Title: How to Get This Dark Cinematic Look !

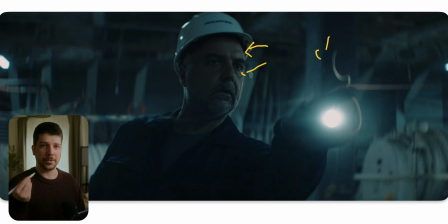245s
When you're in a dark room looking at someone, their skin is probably dark, and that's also how you should shoot it. Then what's also nice about scene is the lens choice. We are shooting anamorphic. As you can see, we have a little bit of lens flare going on here, and we're a little more on the compressed side.
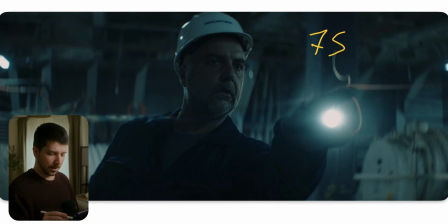262s
That's a 75 or 65 anamorphic lens, because we have this nice compression. When we want to have this feeling of an uncanny feeling, someone is stressed or scared,
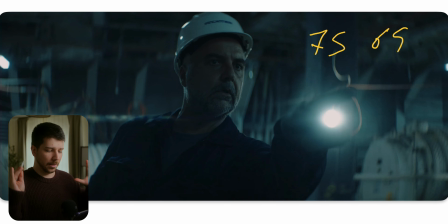274s
we go for a tighter lens because it feels more dramatic. The person feels a lot more isolated than on a wider lens.
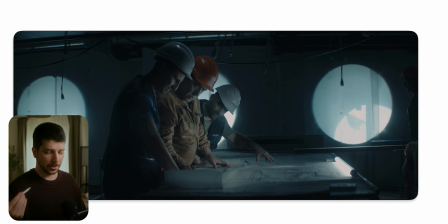283s
Here, this is the next scene, and here they did also a really cool thing, and they used the lights from the windows of the ship that do perfect circles in the background and also behind these guys.
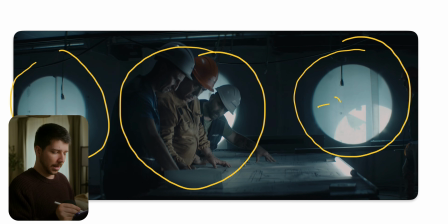296s
And Highlights like this are motivated, and also you can use as separation because you want still a really dark feeling around these guys.
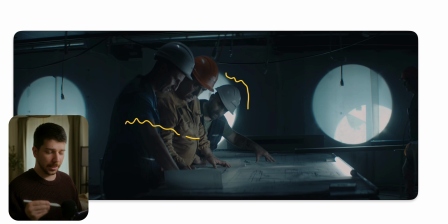308s
But we can still create separation if you put that really dark people in front of a bright background, and now we created another layer. Always try when you're working in this really low light situation, placing your characters in front of something brighter so you don't have to use edge lights or something like this.
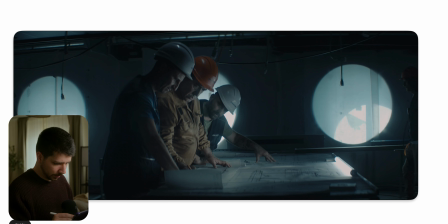327s
Then you probably notice, okay, but how do they get such nice exposure from their face? There are two possibilities how you can do it normally.
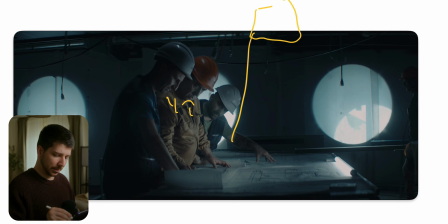338s
One thing would be that you put a lamp around here as a top light that bounces on the table, and this light bounces back into the people. But because we have story and no one knows that this is actually film equipment,
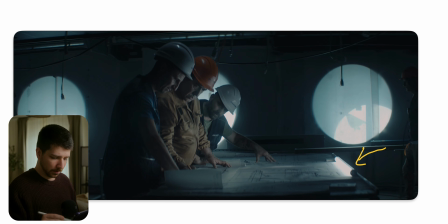354s
you can just put your Astera here to push the exposure a lot and use it as a key light. A lot of people are scared to use film lights as practicals because they think it's unprofessional, because people will notice, it's a film light.
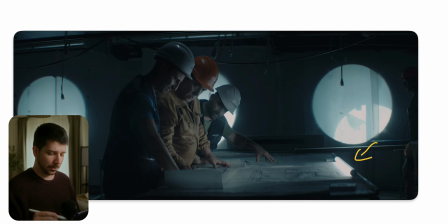371s
But 99% of the time people don't know what a film light is. So this is something that can totally be on a ship to where people working on because they need to light their map.
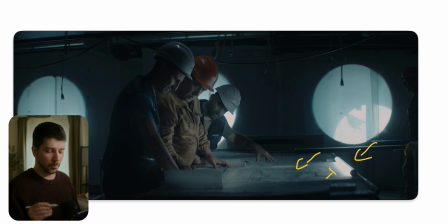385s
And when you have this story element where it explains why this light is here, everything is fine, everything is easy, just drop it into the scene, you get a nice practical, and also it helps create a nice key light on your actors.
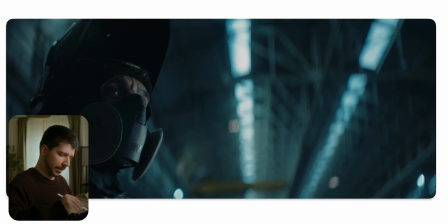401s
So this is a scene that also looks really cool because we have this extreme leading lines here in the background and our main actor just on the very, very left side of the frame.
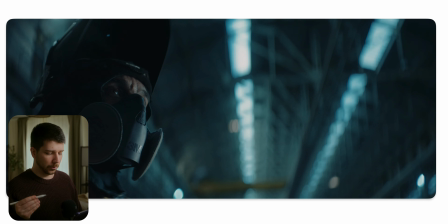414s
And this usage of negative space is a really cool thing to use because now we can probably do something like tilt down and reveal something that is here, but still have the expression of the man here,
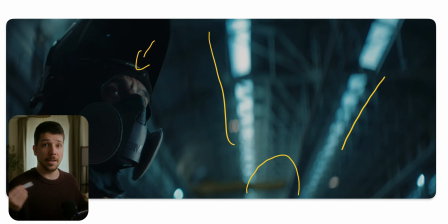429s
and still can use these leading lines as leading lines for our viewership. Leading lines were often used to bring our focus to the person. So normally you would search something like leading lines that bring our view to him, but sometimes it also reveals something that could happen now.
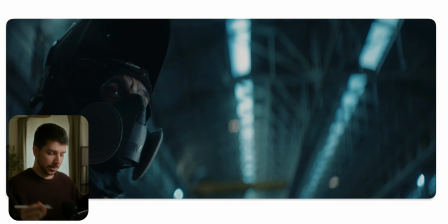449s
And after the scene, like I said before, we have a tilt down and reveal something that's far in the background. So this is also a nice technique to use with leading lines. And here also, like I said before, it's really important, light for the background.
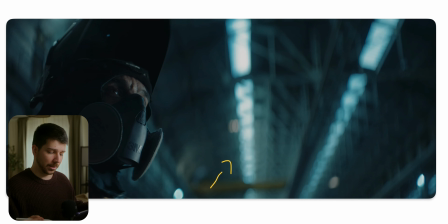464s
Set your camera, set your exposure, where how the background should look like, and then add light to your actor or remove light to our actor. Because we try to face this lights from the ceiling,
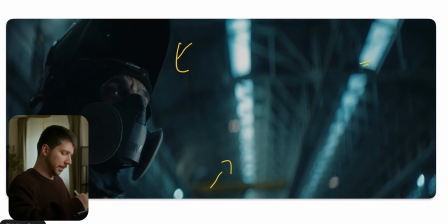480s
we really have to drop the exposure when he was probably pretty dark, the whole scene. And we just added a light. This now could be everything. Could be a 600D with a light dome, something with power.
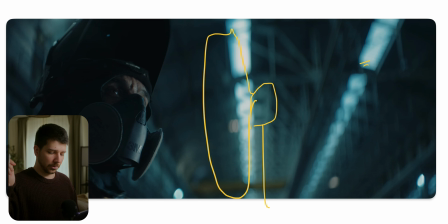494s
Could also be just like I showed you before, an Astera with a balloon, and giving this nice hard but soft key light. We're always going for this really half-lit look. What I mean with it is we don't try to cross with the light the other side of the face to really
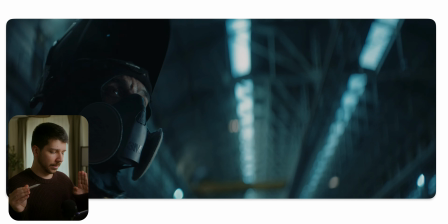512s
separate the light in the face and create a dramatic look. And when this is not enough, you can remove light from him with a floppy that you can have on one side on his face, and also build a ceiling with it that you just put over him,
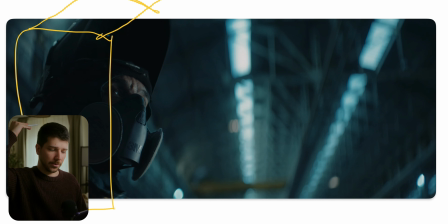529s
so you can remove light from this side and also from the top, and only have this nice side light.
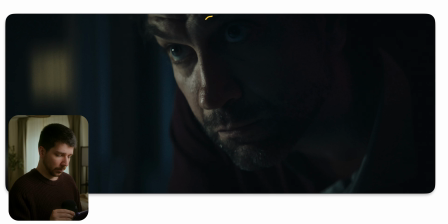535s
This is the most extreme version of the shot. As you can see, we don't have any light on this side. Only here in the background is a little bit light, and then we have this key light. The reason why this shot doesn't feel boring, even though there's such less detail, is because we have something in the background.
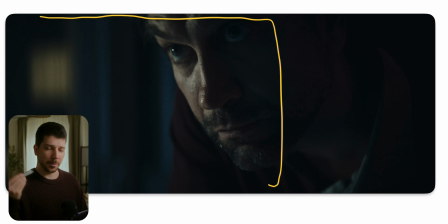555s
The background is the most important thing most of the time of your scenery. So when you want to light him and want a dramatic feeling, you still need a little bit of touch of light in the background. And what they've done here is, as you can see, they took a bit of blue color here,
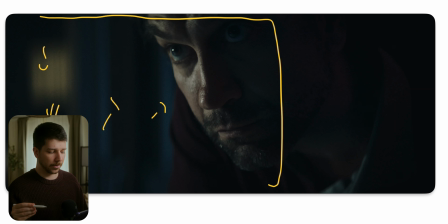574s
a bit of warmer colors in the background to create a little bit of color separation. So we created 1, 2, 3, 4 layers with the combination of colors and light.
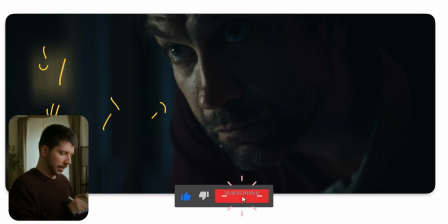587s
What you also probably notice is the skin tones. So always say go for the perfect skin tones.
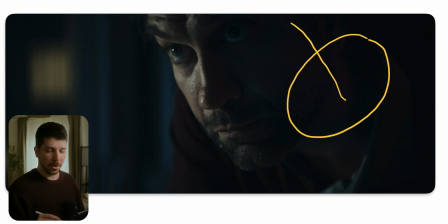595s
You have to be on the vector scope, on the line to get nice skin tones. When you actually check a lot of movies, series, and pick the skin color, it's very often green,
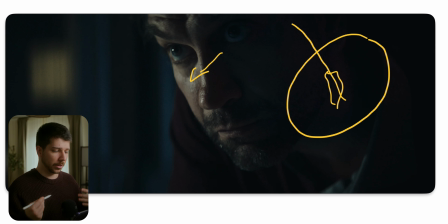610s
magenta, and not really online, because it's the look of film stock most of the time. Film stock has more greenish or more magenta skin tones. So it's nothing that is wrong. Sometimes when you're going to really clean look and want everything to look perfect, then yeah, go for perfect skin tones.
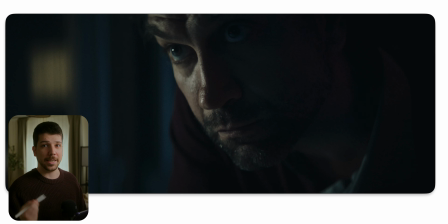630s
But really, really often you can actually have a little bit of a greener or magenta tint in your skin. So if you enjoyed this video, I would really appreciate a subscription from you. My name is Marco Bagnoli and I'll see you tomorrow.